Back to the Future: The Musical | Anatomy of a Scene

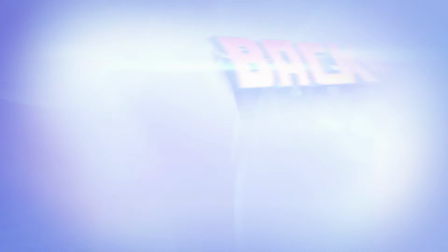[0:11]
John Rando. I'm the director of Back to the Future, the musical. We're here to talk a little bit about the anatomy of the clock tower sequence. It's such an iconic scene. How are you going to do the clock tower sequence? This cinematic masterpiece done in a theatrical, three-dimensional way. Every single element of the design needs to come together. Everything is important in that moment.
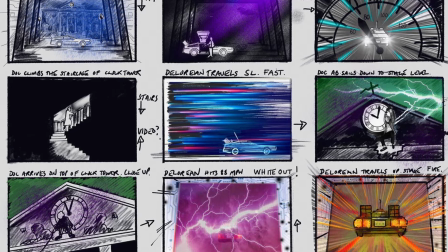[0:32]
I took the sequence from the movie and I literally storyboarded it frame by frame, and I used that as a starting point. And then it became really clear to me that we needed to utilize what the film does brilliantly, which is long shot and close up. It's all the question of picking out and showing the audience what we want them to see. But whilst we're looking at one thing and it's a slight sort of trick of the eye, we're looking at Doc at the top of the tower and he's going off stage left or stage right.
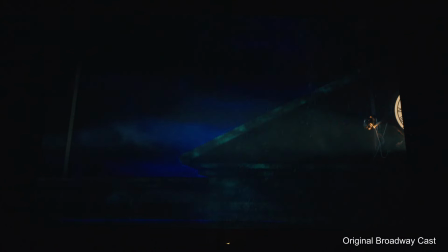[0:56]
We're actually changing the set behind in the dark, and we're moving the car into position ready to jump cut to Marty driving in the car.
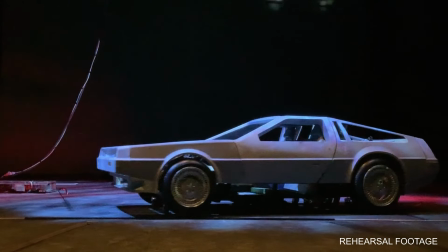[1:02]
We basically had our set on stage on a big plan. We had a little car and we were just driving it around and said, what if the car did this?
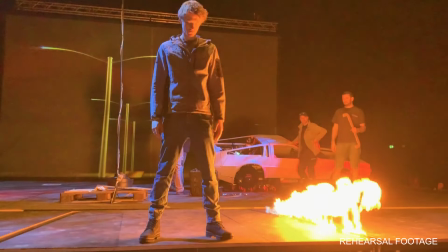[1:09]
What if the car did that? We then went into a workshop stage of just workshopping all these crazy ideas that we'd had.
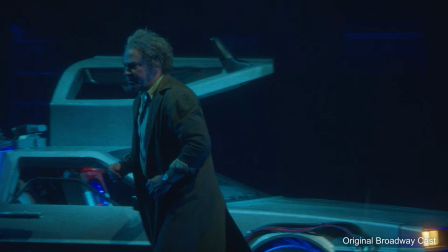[1:14] The cable detached. I'll have to go out there and reconnect it myself. But Doc, you're afraid of heights! No, Marty, I'm terrified of heights.
We had originally a treadmill staircase that
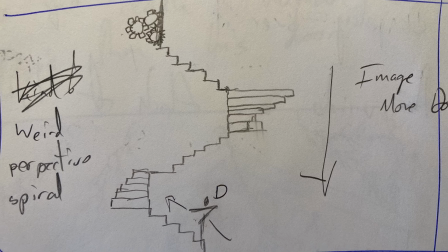[1:26]
Doc would try to run up the clock tower while the treadmill was going.
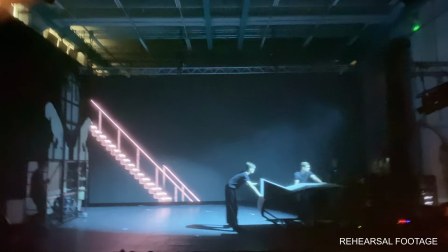[1:31]
But then we had the idea that why don't we just cut the stairs and just use the video for it?
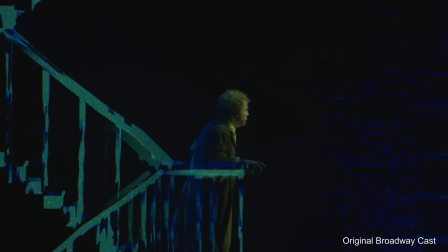[1:36]
And that was the kind of the moment of real theatrical genius for us,
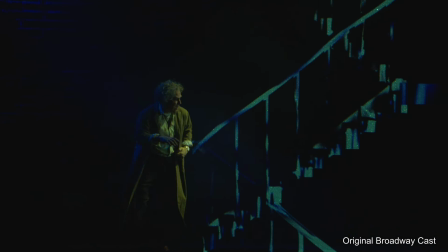[1:43]
where we figured out that, oh, this could not only be really cool, but also quite funny.
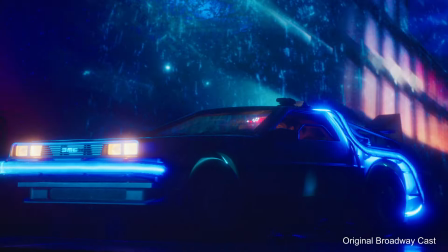[1:52]
It's very obvious to say that a car cannot be moving at speed on a stage. So what do? You move everything around it. I think a lot of that was looking at how to use layers of perspective to create the sense that the midground,
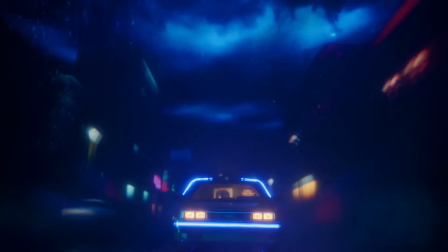[2:06]
which is effectively Marty in the car, is moving by having a foreground and a background behind it.
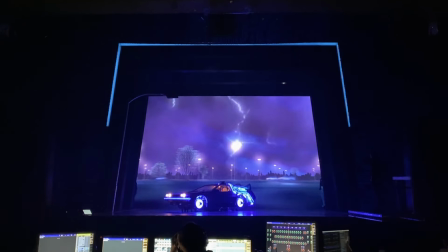[2:11]
Video and lighting have a lot of connection in this scene because it's during a big storm, and video alone can't make the stage feel like lightning has struck.
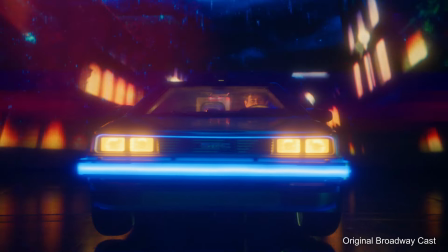[2:19]
Lighting provides lots of extra help in terms of little flashes on the car. So we ended up adding a huge amount of sound effects, from thunder, lightning, rain, screeches of tires, car noise. We couldn't do this with traditional sound design methods. So we're using this completely revolutionary gaming engine to generate all the sound of the cars. When it's facing towards you, you hear more of the engine. When it spins round, you hear more of the exhaust pipes. And I mean, a massive technical thing, and yeah, I believe it's a first. The clock tower sequence in the show is an absolute riot of music. There is a very interesting little detail about this piece, and it's really about how Alan worked with us.
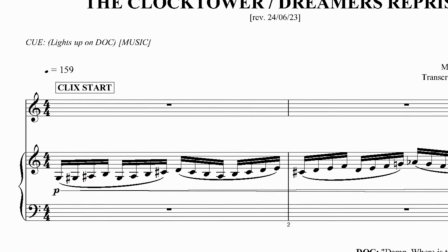[3:13]
He'd take the rushes from the day's rehearsal and he'd write to the rehearsal room picture.
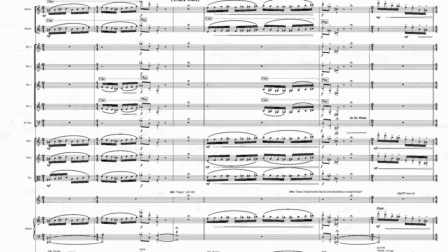[3:19]
I've never had to be so collaborative with a team in order to create something so heightened as the clock tower sequence is.
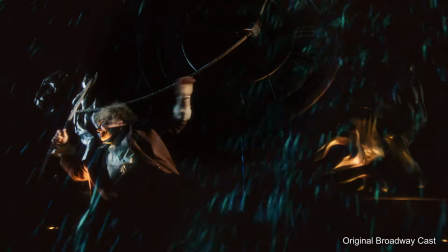Although it looks it, the stage isn't huge. Like, it hasn't got a huge amount of depth.
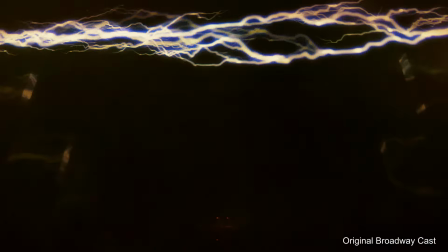[3:41]
And I've got a car that's traveling at 88 miles an hour upstage, and it's then got to disappear at the end.
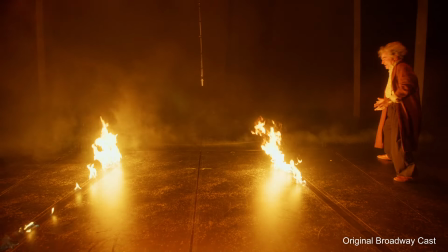[3:48]
And there isn't a lot of place for it to disappear, and in reality, my car's got to go somewhere.
So long, Marty!
So the magic for me is people not quite knowing how we do it. When you can hear them kind of gasp, or you can feel when they're tight and when they're with you, and you can feel them kind of lift at the end as the car vanishes, like that is really rewarding. If you can convince the fans, you can convince anyone. You can't actually work miracles, but what you can do is make the audience believe in miracles. Yeah, and we pulled it off.